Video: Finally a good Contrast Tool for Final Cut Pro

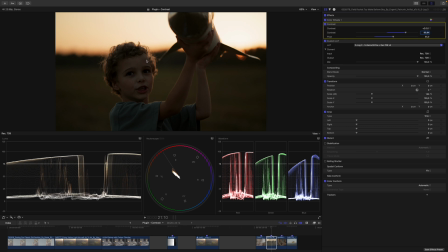I think this looks much more like a sunset silhouette now. Of course, there is a lot more that could be done to this shot, but this video is about this contrast, and I think with just the strokes on two sliders, everything works out nicely.
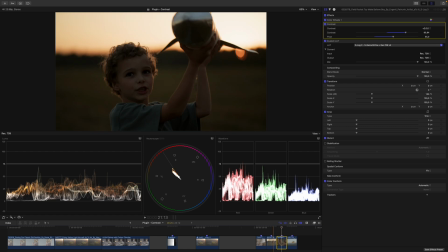Let's have a look at the shot where we probably need to do something different. So on this shot here, you can see that the entire scene is exposed rather dimly.
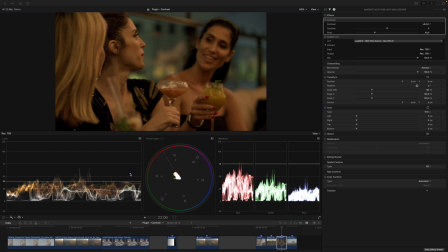And if we would pivot around 40, you can see here that almost nothing of the image sits around 40. So there is nothing really that would get brighter. I can show you this. So if we increase the contrast with the pivot set to 40, you can see just how everything gets darker.
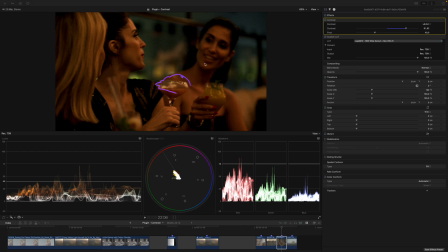Of course, these specular highlights here in the glass, those reflections from the light, they become brighter as you can see in the waveform as well.
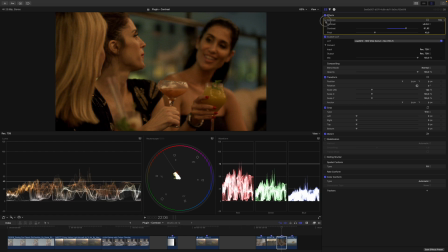So if I disable my contrast adjustment, you can see they do indeed move. However, this doesn't make sense for the image. So let's figure out the pivot for this scene. I think the meat of the image lives around like 25-ish, 30-ish IRE. So let's decrease the pivot to 27.
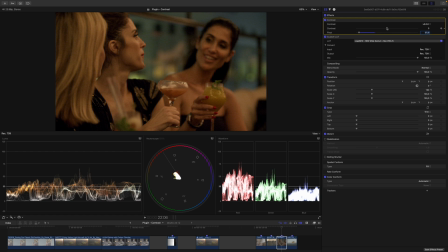Yeah, I think 27 is a good number. let's set this to 27 and now I would just increase the contrast and just like that you can see how everything scales rather nicely so I think I will increase the contrast to just something like this I might increase the pivot as well to 30
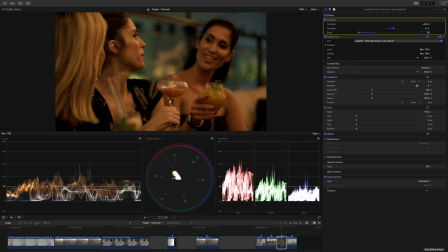because I do feel the image gets a little bit too bright overall and that would be it so let's have a look before after before after yeah and this is such a small contrast adjustment, yet it makes a huge difference. Let's have a look at it in full screen.
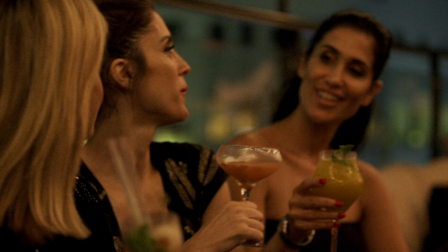So this is the image that we started with, and this is the image with just this minor contrast adjustment.
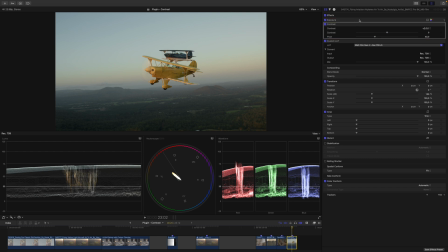Last but not least, let's have a look at another shot of this plane. So I'll go into my clip, I have an exposure adjustment and my LUT and the contrast sandwiched in between. And I don't think we don't need to monkey around with the pivot here, let's just increase the contrast and see where things go.
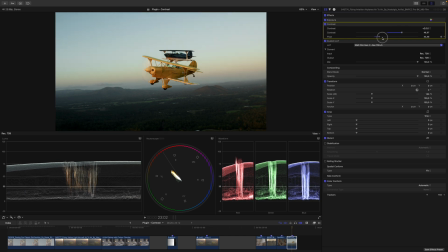Yeah, I think we're getting a little bit too bright, so let's increase the pivot here and just with a stroke of two sliders.
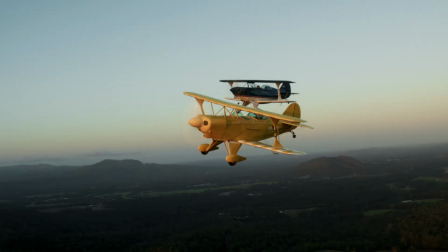This is before and this is after. I think this speaks for itself. The link to my contrast plugin is in the video description and if you're interested in more plugins that make the impossible possible in Final Cut Pro, make sure you're subscribed because there is a lot to come.